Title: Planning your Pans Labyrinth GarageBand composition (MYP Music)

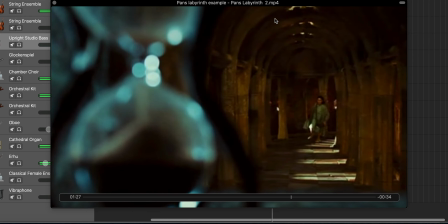I want to create more intensity throughout this chase scene. The girl runs, the monster chases her.
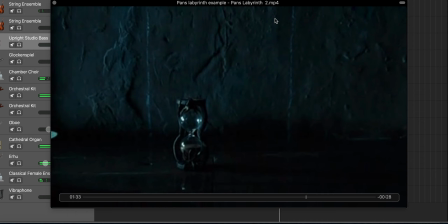She reaches the wall. Another moment we should be picking out. We return to this hourglass. This is a common theme coming back, this hourglass.
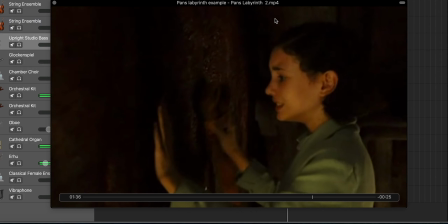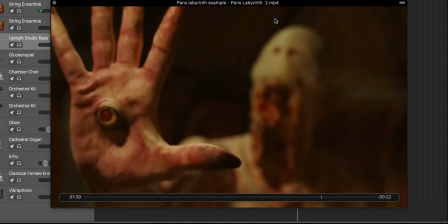I want to pause here for a short period to kind of create some contrast in the music
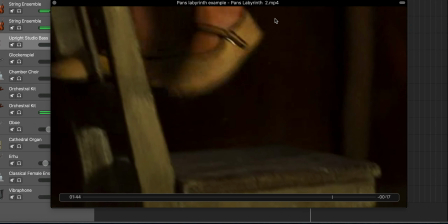before then continuing. She's going up, maybe the pitch should be going up alongside that.
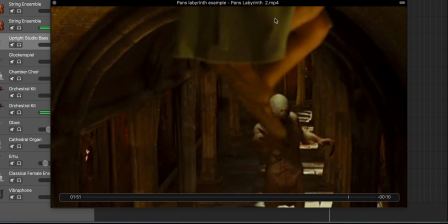We can see the opportunity to escape. Growing, growing, growing.
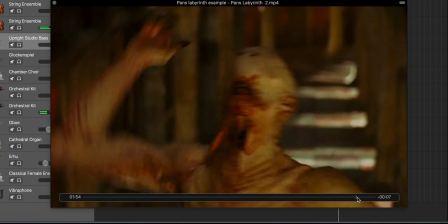Big moment there. He reaches for her. doesn't quite grab her.
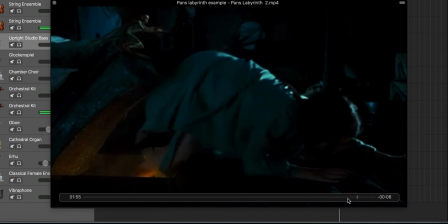There. And she escapes.
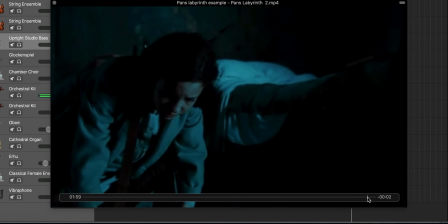So they are really the key points I want to pick out in this clip.
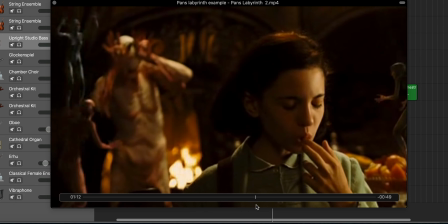I think overall the big climax would be when she finally realizes the monster is there and alive there.
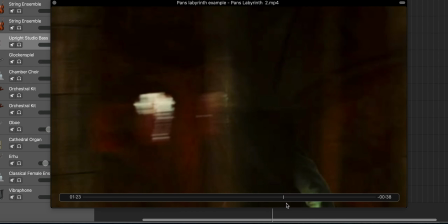I think picking out the movement of the running is really important,
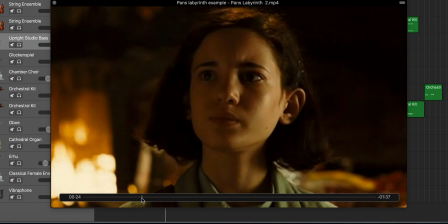and considering some kind of musical idea to represent the different characters.
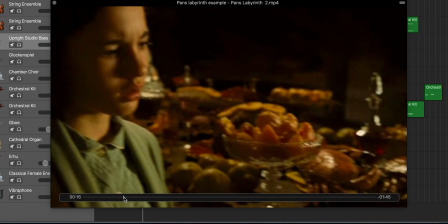The girl as the main character, the monster as the other main character,
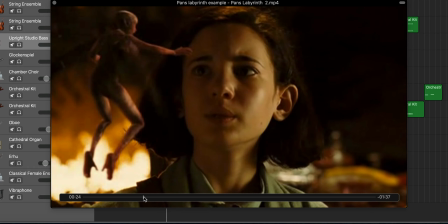and I've also chosen to use chimes within the orchestral kit to represent these fairies as a musical cliche, kind of representing magic. These are a fictional creature, so I want to use the chimes as a kind of a way of
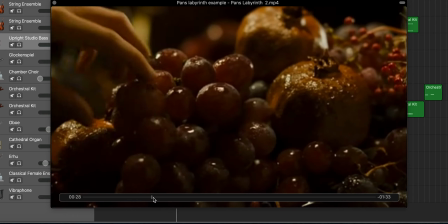jogging the viewer and listener's memory of the idea of magic within film.
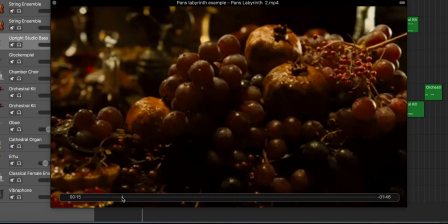So they're the key points I would consider before I start composing for this in GarageBand.